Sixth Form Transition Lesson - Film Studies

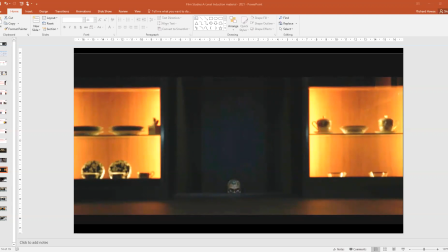(37:36)
And it's emphasizing not just the contrast between the light and the dark there, but it's emphasizing the contrast within what we have in South Korean society,
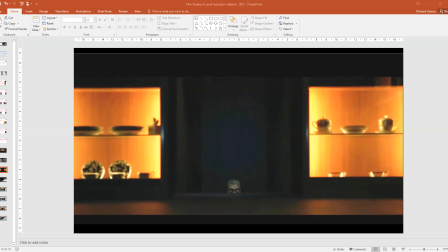(37:51)
as emphasized throughout the world at present, which is a disconnection between the poor and the rich. And the rich can lavish their homes with all these beautiful, expensive things and light them up, but there is always this dark core. Okay, let's look at our final fourth image.
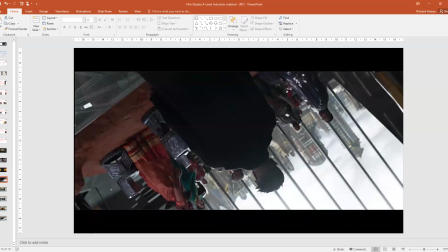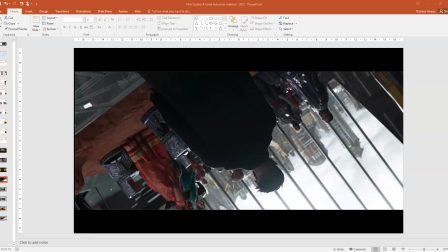Why might this be disorientating?
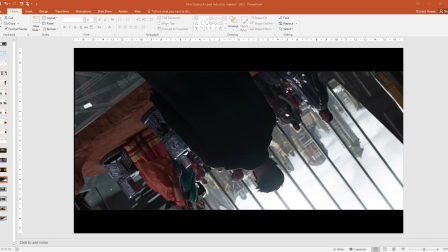Thank you very much. Yes. So if this was the right way up, but at this angle, we would call it a Dutch tilt.
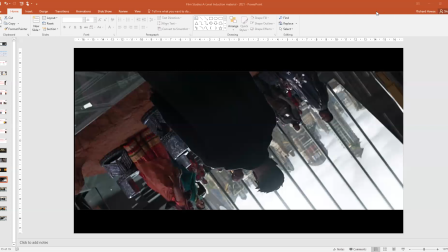(39:05)
And it's emphasizing, as you've identified, that things are not quite right here. This shot actually takes place on a gimbal frame, so the camera is turning,
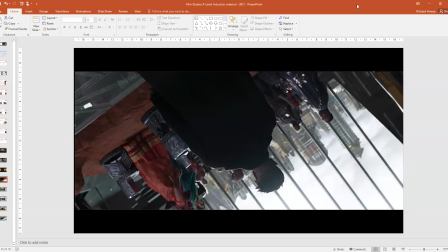(39:19)
and you've definitely identified that turning that makes the angle of the tilt disorientating is used specifically to disorientate us, the audience.
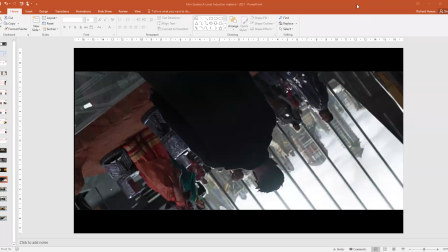(39:35)
Yeah, because it's emphasizing the character here in the center of the shot, who is our focus point, is upsetting the expectations of these people. Okay, so this is from the film Black Panther. It's the moment when Michael B. Jordan's character
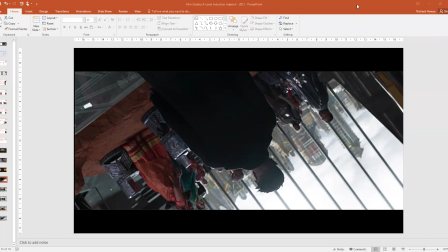(39:56)
upsets the expectations of Wakandan society to take over. So we can see that in the background, we have modern, if not slightly futuristic looking towers. We have wonderfully colorful African dress,
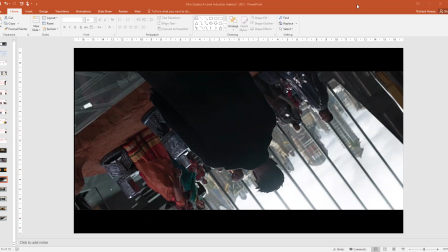(40:17)
bright, rich colors there. We have stone/metal chairs, which seem very authentically African. So we get a very clear sense of where we are, the bright glass, and then in amongst it all,
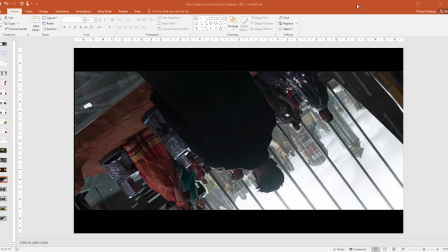(40:33)
we have this dark character who's bringing change, unwanted, unsettling change. Okay, so that is the exploration of meaning through just a few aspects of film form,
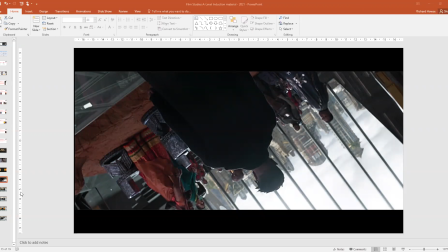(40:48)
not including any of those specialist areas, not including the depth of analysis that we will be moving to. But that is your immediate reactions, your immediate responses, and those are very key starting places to the films that we're going to look at.
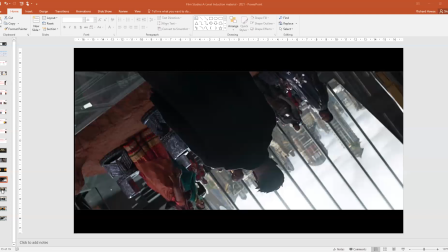(41:07)
Now, I'm going to give you some homework prep so that you can come back and talk to Miss Potts in a little bit of greater detail, pulling together your ideas and answers. If you
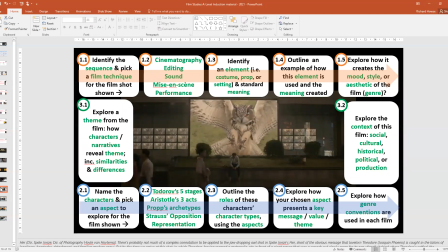(41:22)
can make sure that you download a copy of the file as per the link that I've given you, you can see that there are a number of options here. Now, these represent the starting points of exploration of shots and scenes and ideas.
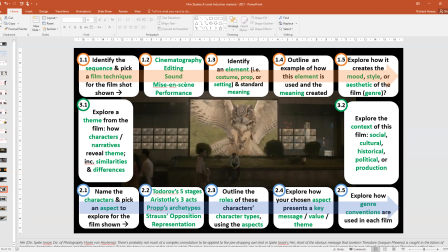(41:40)
They're split into three aspects.